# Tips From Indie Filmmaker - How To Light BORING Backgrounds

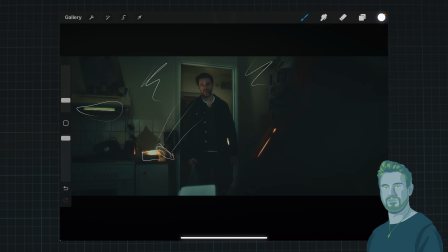We have another practical here, and also behind him we have a practical here that is lighting up the background, again creating some separation between him and the background.
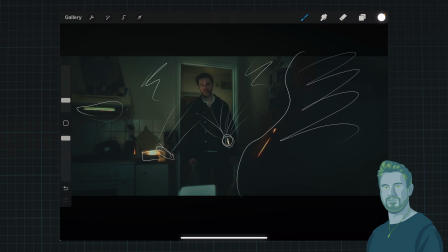And again, thinking layers, we have a layer here with our actress being covered in complete darkness, and then we have him in one layer, and then the background in another layer.
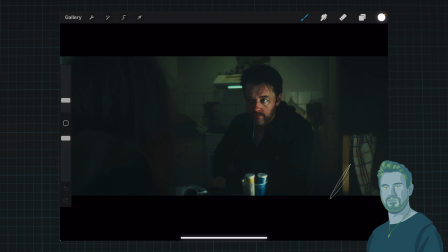Again, in this shot, we have a panel shining up to his face here, and in the background, we have that practical is still here, shining up this part, and then we have this that's also a practical,
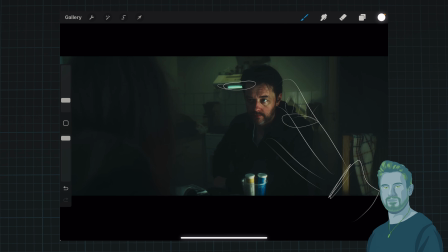but it's actually a Amaran tube that I with magnets just attached to this kitchen fan. And also above we have a normal fixture that is part of the apartment, and that fixture I just put a skirt on it so that we
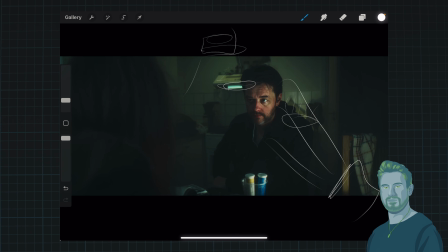could block off most of that light so we don't spill that light everywhere, and just make sure that we get this nice fall off on the background. You can see that it goes much darker here, and that makes just for a more interesting image.
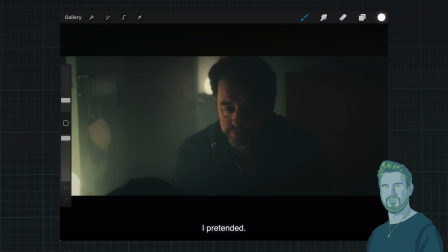Here's our next shot, and we again have our practical just shining up his face like this, and in the background we have our practical again shining up this part of the image.
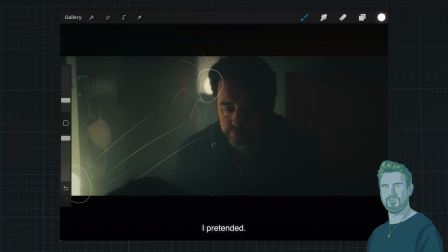And basically this is what I did in this short film. I just tried to make use of practicals as much as possible and make it dark, and just expose down as much as possible to make the white all gray, and also the haze adds to the atmosphere here,
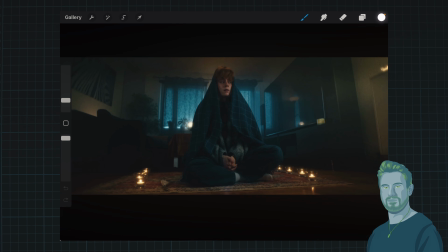of course. So I can share this shot from my upcoming short film, From Our Hands. We have a character here, and she is sitting in the middle of my living room, and I lit her with a Amaran 200X, shooting into an umbrella just outside of the frame here, and above her I have a Amaran
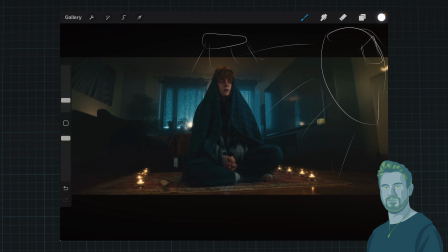60X panel shining down like this and creating this backlight that you can see here. So when I looked into the monitor while I lit this shot, I thought that my background was a little bit too dark. So what I did was I just put a simple small panel behind my sofa here.
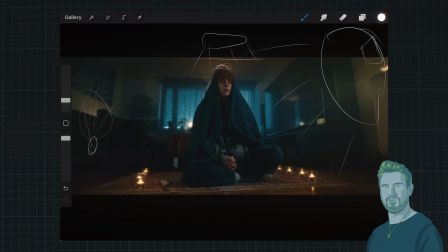So we have a pool of light here. We have the light behind her. And also notice that we go from, you know, a warm tone in this part, and we have a cooler tone from the windows here. And then we get back to the warmer tone here at the right side.
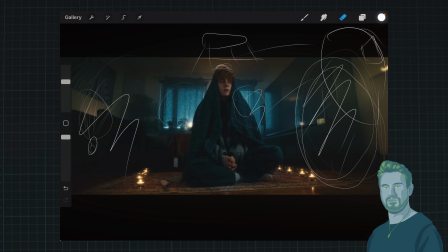And by going with that, you can create a very interesting dynamic in your shots, in your cinematography.
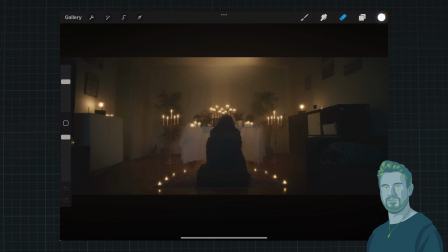So here's the last shot I can share from my upcoming short film, From Our Hands. And this shot is basically just lit by all of these practicals we have here. Oh, crazy. What happened with my pencil?
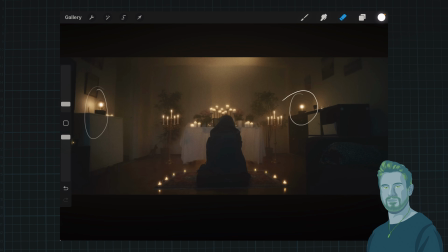That's a little bit too much. We have one practical here, and also all of these lights and this candle holder here. And then in the ceiling, I have one light shining down and just creating a very subtle little backlight onto my character here.
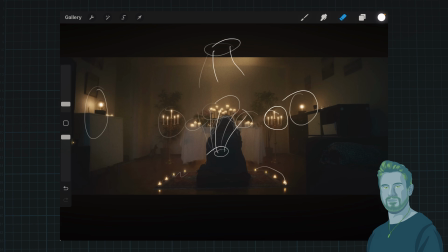And also, since behind us we have our windows, and they're creating this little bit of bluish in these parts of the image here. So once again, it's all about layering.
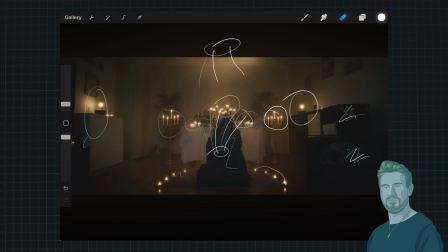It's all about trying to separate your actor from the background in any way you can, and also trying to work with colors, trying to separate not only with contrast and light, but also with colors. Okay, everybody, I hope this helps, and if you have any questions, let me know in the comment section. And I will see you in the next one. Bye!